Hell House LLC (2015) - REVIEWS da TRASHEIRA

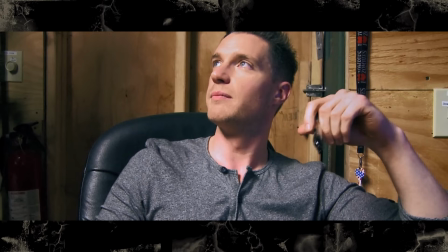Daí tem o Tony, que é o cara técnico, é o cara que instala luz no hotel, que instala as câmeras de segurança.
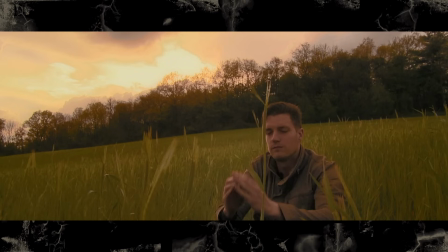No final do filme ele vira o mais protagonista, sim, porque ele que passa a carregar a câmera. E chega um momento que ele vê tanta bizarrice que ele só desiste do projeto e vai embora. Mas o Mac acaba convencendo ele a voltar, e aí ele só se fode também, coitado.
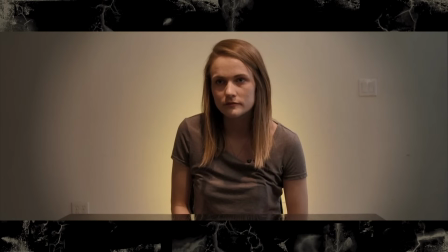A Sarah, que é a sobrevivente, é a namorada do Alex, e ela é a pessoa mais diretamente afetada pelo sobrenatural ao longo da trama.
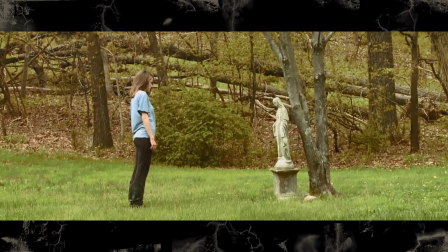Ela fica andando sonâmbula de noite por aí, falando de trás pra frente, tendo alguns episódios bizarros. No começo do filme, os personagens até falam que tem umas imagens ali no hotel, tipo, engravada em prato, umas paradas assim, que parecem muito com ela.
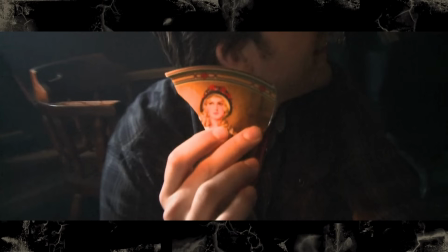O que talvez indiquem uma conexão sobrenatural dela com o hotel, uma coisa meio Jack Torrance na foto do hotel Overlook lá no final do Iluminado. Um dos vários detalhes do filme são essas frases que ela fala de trás pra frente quando ela tá andando sonâmbula por aí. Eu não cheguei a fazer isso, mas eu vi o que era na internet, que se você reverter o filme e escutar o que ela tá falando, são várias falas que ela tem mais tarde no filme, no depoimento que ela tá dando pra galera do documentário. É tipo um easter egg do filme ali da reviravolta final, né, que ela era uma entidade sobrenatural o tempo todo lá durante aquela entrevista.
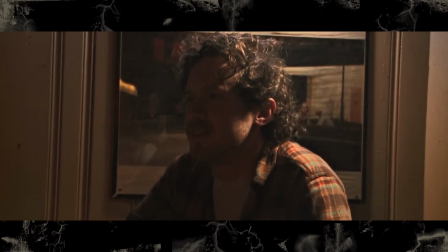Mas eu vou chegar nisso eventualmente. O último dos personagens aqui é o Paul. O cara que segura a câmera por boa parte da trama. Ele é o típico personagem tarado, meio cretino de found footage. Que fica gravando as mulheres da casa, reclama ali que não tá pegando ninguém.
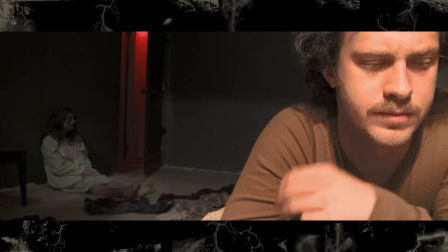Isso eventualmente vem à tona, porque ele é atacado por um fantasma que é uma mulher de camisola. Então ele fica reclamando que ele queria uma mulher, ou até o assombrado deu pra ele. Depois disso ele desaparece por um tempo e volta num estado meio catatônico.
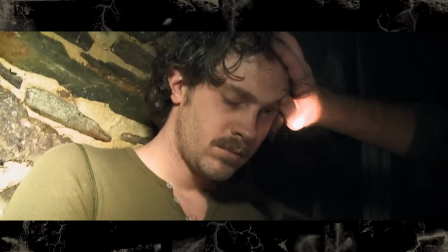Ele fica por dia sem falar nada. e eu acho muito bizarro que nenhum dos amigos dele acha de bom tom levar ele pra um hospital. Eles só deixam o maluco obviamente alterado de cama por dias nesse hotel. Tem algumas partes desse filme que eu acho que o roteiro tá pouco se fudendo, e essa é uma delas. Mas apesar dessas cenas meio aleatórias, eu acho as atuações aqui todas muito boas. É um filme que tenta pegar esse clima naturalista, e dá pra sentir que muitas cenas são os atores improvisando em cima de um roteiro original.
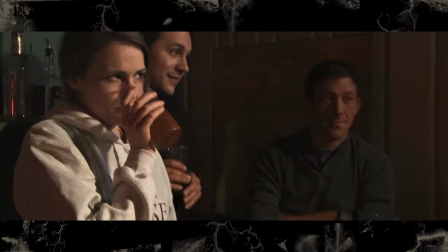Tem várias cenas deles conversando, bebendo, relembrando de casos do terror passado,
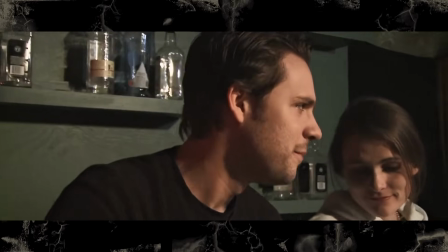contando histórias, e aí são eles falando um por cima dos outros, começando histórias sem terminar, rindo de besteira.
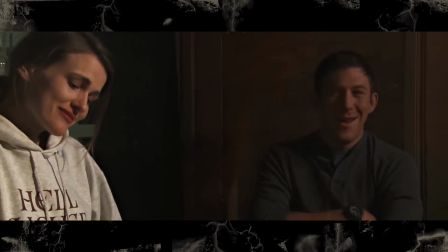É uma parada bem real, é uma noite com os amigos. Eu acho que todos eles funcionam muito bem aqui, todos eles passam essa naturalidade que é muito necessária pra fazer um found footage funcionar. E eu acho que esse realismo também é passado no visual do filme. O design do Hotel Velho é muito bom, porque ele não é exagerado.
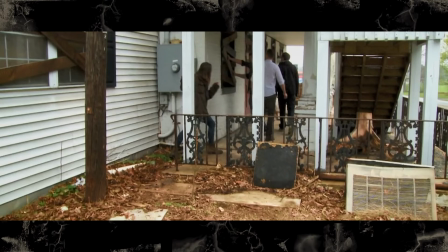É só um lugar todo quebrado, abandonado, cheio de entulho. Não é aquelas mansão, obviamente, mal assombrada, tá ligado?
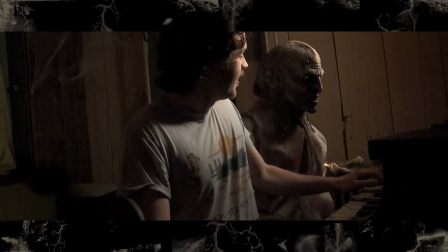E eu gosto da variedade de cenários aqui, que tem muito lugar diferente. Tem a sala com o piano velho, tem a sala cheia de vinho empilhado ali,
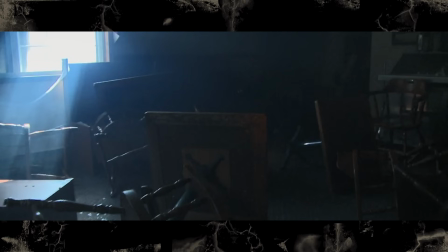tem a sala de jantar, que aparece toda revirada no começo, e em algumas cenas de assombração, ela aparece toda arrumada,
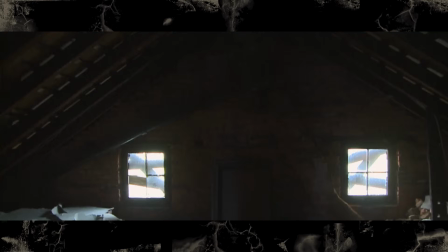bonitinha de novo, do nada. E aí tem também o sótão, que a gente vê logo no começo, e eles veem uma corrente pendurada no teto,
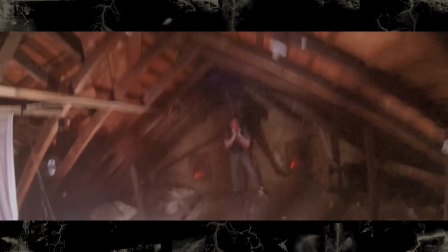que eu acho que é um presságio pra morte do Alex, que no final do filme é enforcado exatamente nesse lugar.
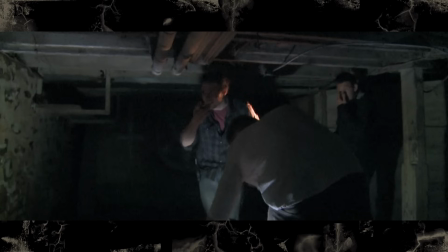E claro, tem o porão, que quando eles descem lá, já tem um monte de pentagrama desenhado na parede, várias bíblias no chão, um sapato de uma mulher largado ali.
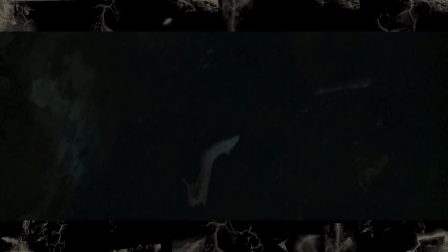Mas isso tudo faz parte da história macabra do hotel que a gente vai descobrindo ao longo do filme.
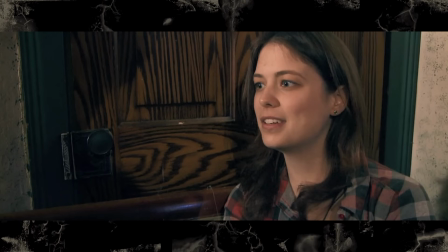Uma das personagens que aparece algumas vezes nessas fitas é uma atriz local que vai interpretar a garota acorrentada no porão.
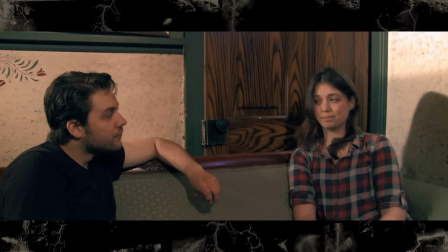Ela conhece vagamente a história do lugar e diz que era um hotel que algumas pessoas desapareceram e que ficou com essa fama de mal-assombrado. A parada é que a montagem do filme, apesar de ser bem falando footage tradicional, ainda se mantém minimamente na estética de documentário também. Tem umas inserções voltando para as entrevistas e com algumas narrações explicativas ali quando é necessário. E nisso eles explicam pra gente a história de Andrew Tully, o cara que era dono do hotel, que tinha um boato, que ele era satanista. Uma mulher desapareceu no hotel dele junto com a filha dela, isso provavelmente conecta naquele sapato que encontraram no porão, né, que devia ser dela, e isso fez o hotel perder o público, o que eventualmente fez o Tully se enforcar na sala de jantar.
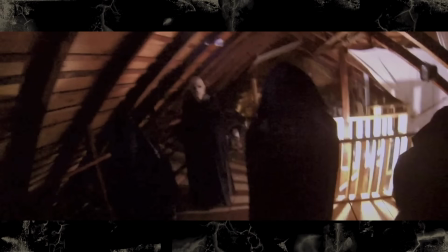Mas esse cara acaba que é o vilão da trama. Porque acontecem várias assombrações diferentes nesse hotel, mas a maioria delas é conectada com essa história. E a parte mais tensa do filme pra mim são essas cenas de assombração que acontecem no hotel.
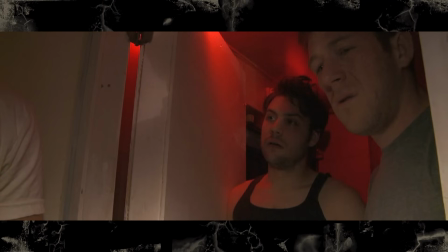O que rola é que os personagens estão trabalhando no lugar e tem que dormir lá também. A gente vai acompanhando o dia a dia deles e como tudo vai ficando mais bizarro. Desde o primeiro dia já tem umas paradas esquisitas. Uns vultos que aparecem em quartos aleatórios ali.
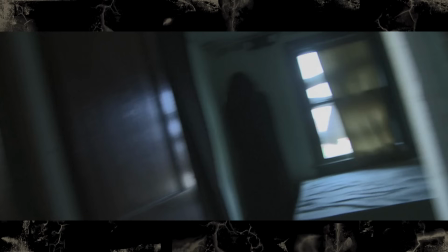E a montagem estilo documentário de vez em quando volta pra evidenciar esses fantasmas escondidos ali pra gente. Bem inspirado em Lake Mungo. Mas nisso tem vários elementos bem trabalhados no roteiro. É estabelecido no começo que não funcionam nem os rádios e nem câmeras de segurança no porão.
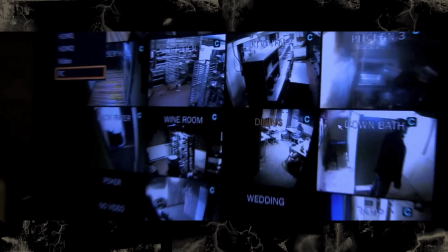Fica implícito que é por conta da presença sobrenatural ali embaixo. E no final, antes de acontecer a tragédia, os walkie-talkies param de funcionar na casa toda.
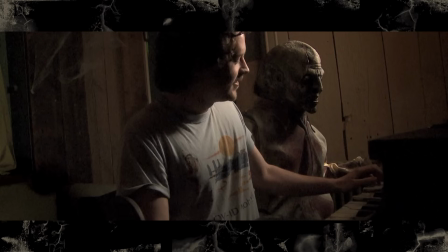Então mostra que essa presença ali tá maior. No começo o Paul tá brincando no piano, ele toca umas musiquinhas macabras.
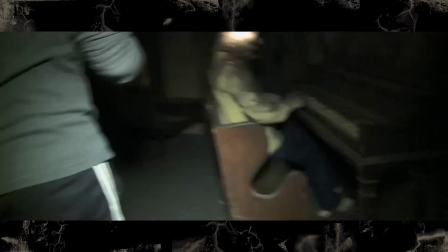E essa melodia que ele toca volta algumas vezes no filme, que a galera escuta o piano, mas que não tem ninguém lá tocando ele.
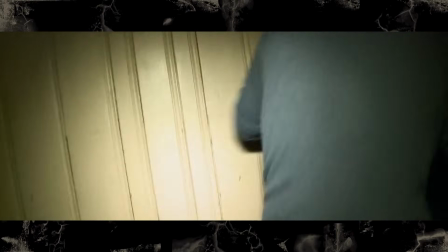Tem várias dessas cenas que é só os personagens andando na casa de noite, procurando alguém, ou procurando de onde tá vindo algum barulho, e todas elas eu acho muito bem feitas.
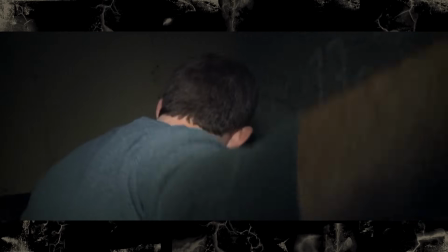E aí tem umas jogadas de câmera rápida, eu acho que uma mistura de cortes escondidos ali, com uma coordenação muito foda quando eles estavam gravando, pra fazer alguns dos efeitos dessas cenas funcionarem. E ele é um filme que mostra pouca coisa, né? Acho que boa parte do nervoso que eu senti assistindo ele, é porque eu só não sabia o que esperar.
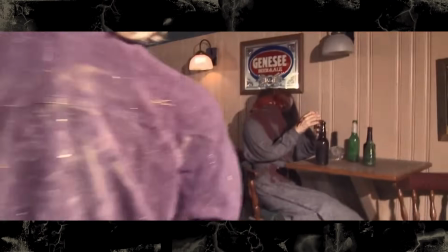Então os personagens estão andando de noite pelo lugar e cada cômodo que eles entram, cada virada de câmera que eles fazem,
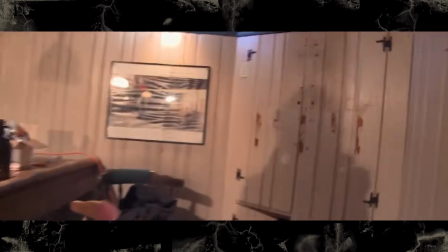cada cortina que eles abem, tu fica tenso, porque, cara, pode acontecer qualquer coisa, você não sabe o que vai sair dali. E o diretor sabe disso e ele brinca com a sua expectativa pra fazer essas cenas serem mais efetivas.
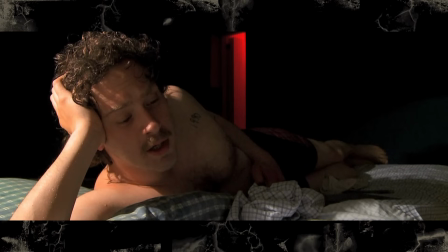Tem várias cenas de depoimento do Paul gravando ali o quarto dele, e elas são sempre enquadradas com a porta da sala aberta em evidência no fundo, com uma luz vermelha ali. Isso chama tanto a atenção que você já imagina que vai ter alguma coisa lá. E na primeira cena dessas realmente aparece uma silhueta ali que a gente julga que é a Sarah, mas não é confirmado.
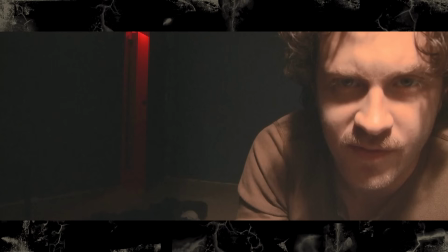Quando a cena rola de novo, tem um espaço em branco tão grande no enquadramento que tu tem certeza que vai aparecer alguma coisa bizarra ali.
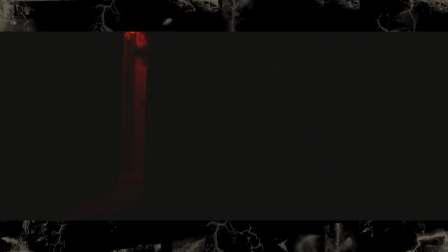Mas aí o cara só desliga a câmera e vai dormir e não acontece nada, você relaxa.
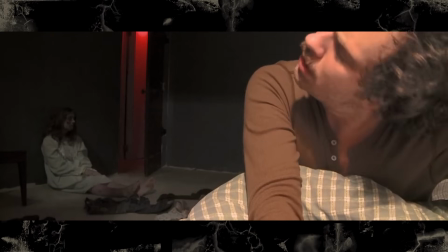Mas aí a cena imediatamente volta depois disso, dessa vez com uma fantasma ali do lado quando o personagem acorda e tem uma tensão até porque ele demora pra perceber ela ali. Então é uma jogada legal ali, que você acha que a cena acabou e ficou tudo bem, mas não, ela continua depois disso. E isso leva pra cena que o cara se esconde atrás da coberta com a câmera e toda vez que ele olha,
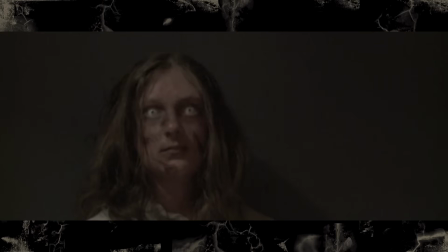a fantasma vai se aproximando, que eu acho que é um dos momentos de susto do filme que são mais efetivos. Mas é claro que as cenas mais marcantes dessa presepada toda são as cenas do palhaço.
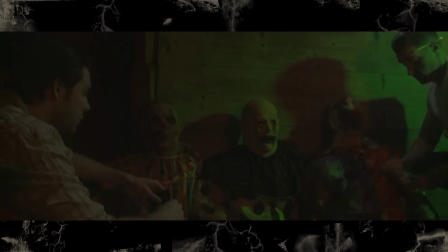Tem os manequins de palhaço que os personagens colocam no porão e uma parada que eles dão muito
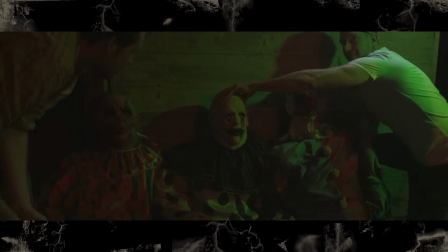destaque na cena que eles fazem isso é sobre como esses manequins não mexem a cabeça pro lado.
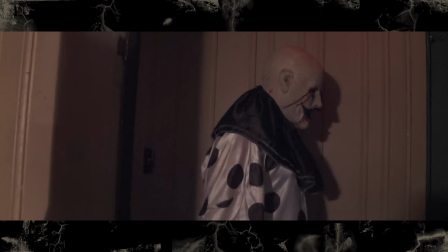E aí, algumas cenas depois, o Paul encontra esse palhaço parado em outro lugar da casa, do nada, como se ele só tivesse andado até lá, o que já é bizarro por si só.
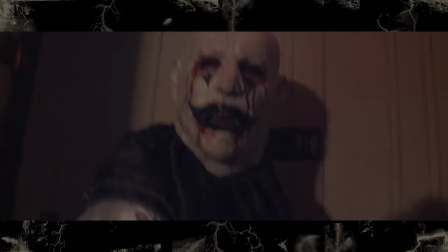Mas aí a cabeça dele muda de posição pra encarar a câmera, que é uma parada que ele não deveria nem conseguir fazer. A cena é quase uma cena de susto quando ele percebe isso, mas ela não tem nenhum efeito sonoro muito alto. É só o cara do nada percebendo o palhaço macabro olhando pra ele e surtando depois disso, e é um dos momentos mais tensos do filme.
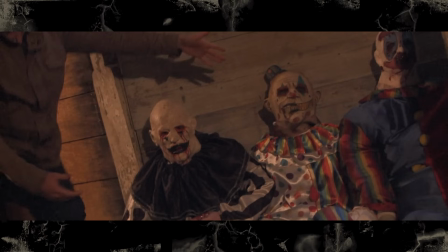O lance dos palhaços continuam, eles são uma assombração recorrente no filme,
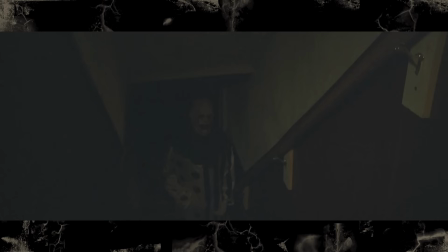esse manequim fica brotando em vários lugares aleatórios e dando susto na galera, mas a gente nunca vê ele se movendo de fato, ele só se move quando não tem ninguém olhando pra ele, o que deixa tudo muito mais misterioso também.
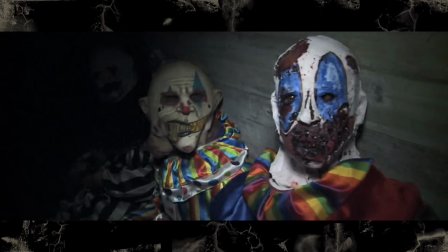Eventualmente tem uma cena no porão que todos os manequins de palhaços se viram pra olhar pra câmera ao mesmo tempo, e isso é o auge de onde essa trama do palhaço chega.
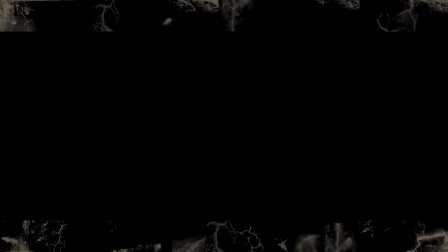Tem uma cena que os personagens estão testando o corredor da luz que fica piscando, e no meio dos flashes de luz tem várias sombras que se aproximam deles ali.
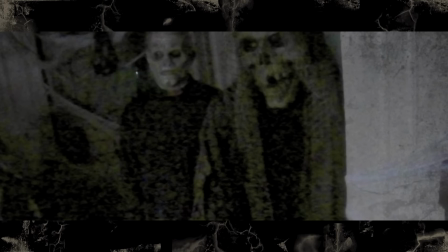E o personagem percebe isso, começa a ficar nervoso, só que ele tá preso dentro da sala. Enfim, são várias cenas muito criativas ali de assombração. Os personagens que estão segurando a câmera, primeiro o Paul e depois o Tony, obviamente ficam bolados, porque eles estão percebendo um monte de merda acontecendo e eles estão registrando tudo isso, né? Mas o roteiro desse filme também tem umas paradas bem bizarras, do tipo, ninguém discute sobre isso por mais de uma cena.
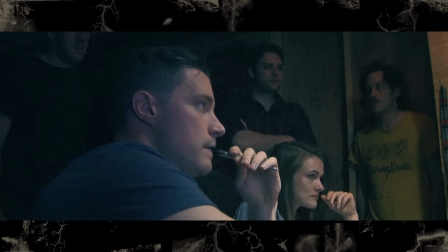O cara chega, mostra pra todo mundo uma gravação de algo que seria impossível de acontecer e a galera desconversa. Fica um achando que é pegadinha do outro e ninguém toca mais no assunto.